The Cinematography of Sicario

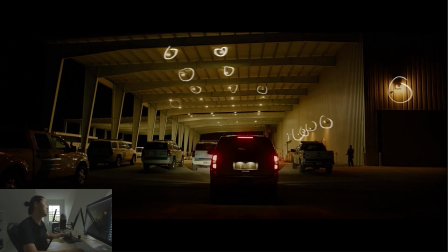chemical light, if that makes sense, like metal halide type light, and they're letting it go orange yellow. Hard to say what's color correct, what's not. But that's what's going on for this scene. This is one of my favorite scenes, honestly.
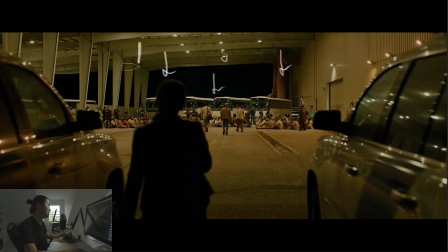So we have all these practicals going straight down, kind of like space lights, honestly. When you have this many lights from above, they basically all become space lights, and you have almost no shadow down here. You'll see that. Again, she is left in silhouette, entering a scene that is lit. Very strong technique. And all these
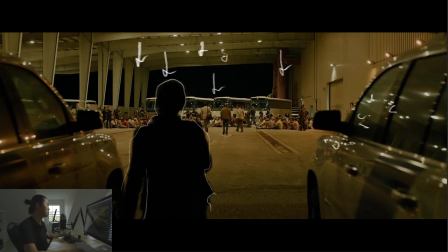reflective practicals add interest in the cars out of focus and in the buses in the background.
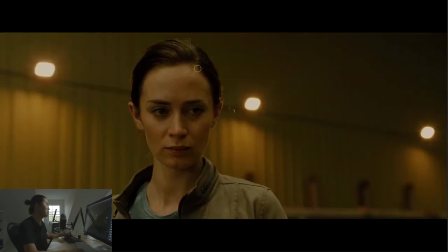Very cool. Here's a close-up, and we're going to talk about this lighting here on her. Keep the practicals in the background. Actually backlight with her. I'm not sure. That might be a fake backlight, but look how subtle it is. Look how the color matches these practicals. It just really ties her in.
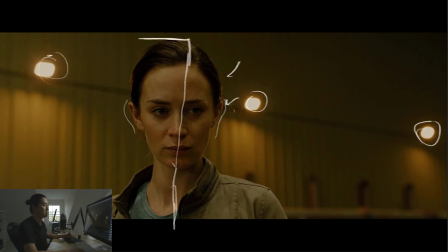And to keep her from being completely an orange-green mess, I actually have a BTS still,
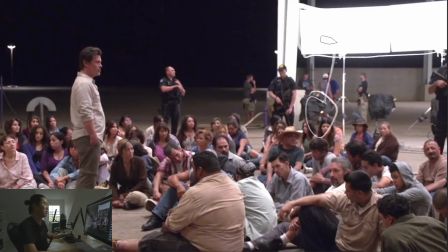basically 4x8 beadboards with what I would guess are like, 2K open faces bouncing into it, adding a little bit of white light back in the scene. That's what the white light is here.
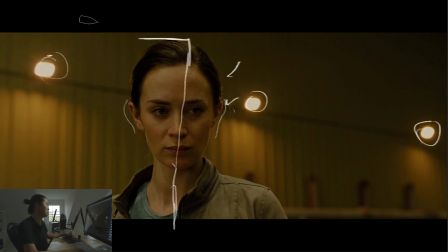So you can kind of imagine that those 4x8 beadboards that I showed before are essentially like up here off screen with a 2K going into it like this, boom, boom, from a high angle. It's a pretty high angle. You can almost see the reflection of it in her forehead here, and on her nose is a reflection of it.
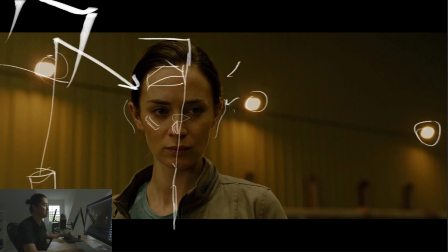Her cheek has a little bit of a reflection of it. Those are the reflected key. You'll see that she's wearing more makeup here. She's not as shiny like in the beginning. Less reflected light, more diffuse light. The opposite of that. Wait, no, that was exactly right. More diffuse light, less reflected light because she's wearing makeup.
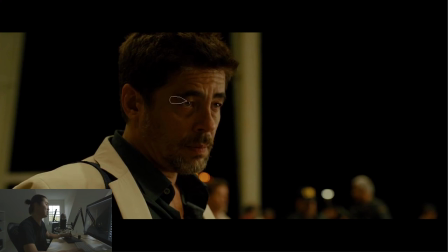And here's a scene. Again, you can kind of sense that this eye light is like a beadboard over here. Again, with the 2K going into it like this. That's his eye light. And that's also giving you both the reflection, because that looks like very reflected light.
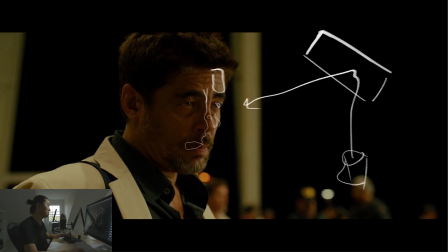Same with his shadow on his nose. But this other half tone here, that's a bit of direct light, of course. But there's a lot of reflected light. He's being backlit by the orange practicals as well. Pretty cool.
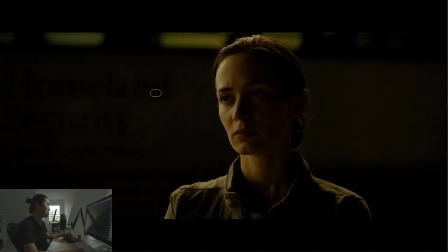Some bokeh. This is, again, I love this shot. This is like one of my favorite shots. This is a lot of reflected light again. Like this is a reflection. A little bit of reflected light in here.
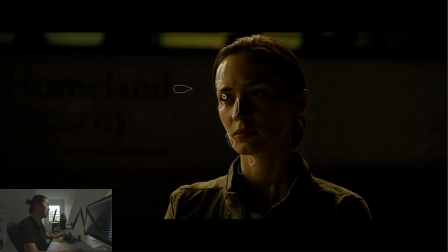There's a bit of the Fresnel effect happening here, the eye light, so you can tell because of that eye light that there's a light over here. Likely the beadboard, again with the light here bouncing up, boom, like that. And it's very far side of her face, kind of like that.
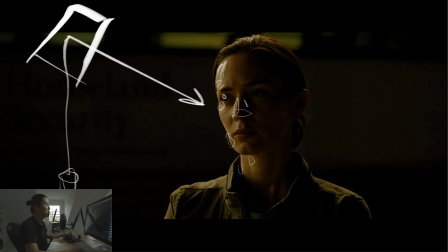Well, no, see, I have a lot of cheek shadow happening. She does not have much of the Rembrandt patch happening, but very cool. I think it's as simple as bouncing a 2K into a 4K beadboard, 4K? 4x8 beadboard, and placing it correctly and just keeping with the tone.
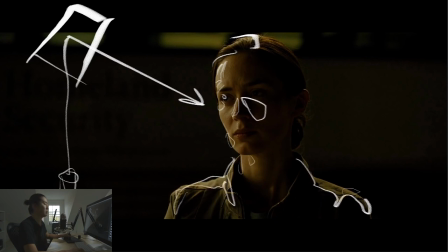Matching this tone to what's being talked about in this scene. The scene's very dark, but they're talking about dark things, right?
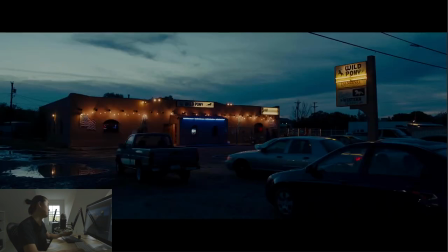So that is wrapping it up for part 3, and part 4, 5, and 6, we're going to get on with the rest of the movie. Going semi-chronological, we're going to take a quick tea break, Got that right here. You guys feeling this dark lighting? I think it's kind of dark. I don't know. I need more lights. I should go buy some lights and do some fun lighting for these. I think this. I kind of had fun lighting this up for a second. Okay, Sicario. So what I want to talk about in the break is my podcast.
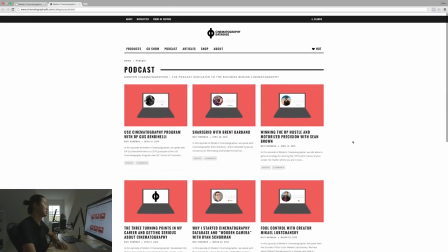For people that don't know that I have a podcast, it's called Modern Cinematographer.
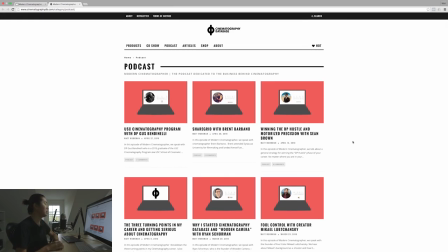And if you go to cinematographydb.com, under podcast, you will see we are on, as of recording this, what is this, episode, I didn't number it, episode 16. I do it weekly.
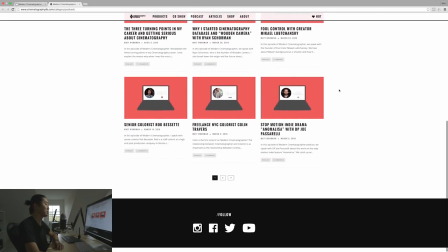Every Wednesday this comes out, and I interview different people.
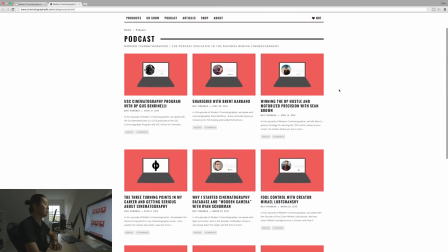Sometimes it's a DP, did a couple colorists, couple equipment manufacturers, sometimes just me talking about stuff.
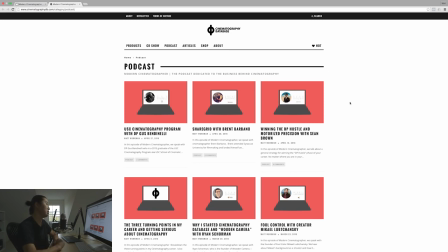And that stuff is what I call the subtitle for the podcast. So the name of the podcast is Modern Cinematographer. The subtitle is the podcast dedicated to the business behind cinematography.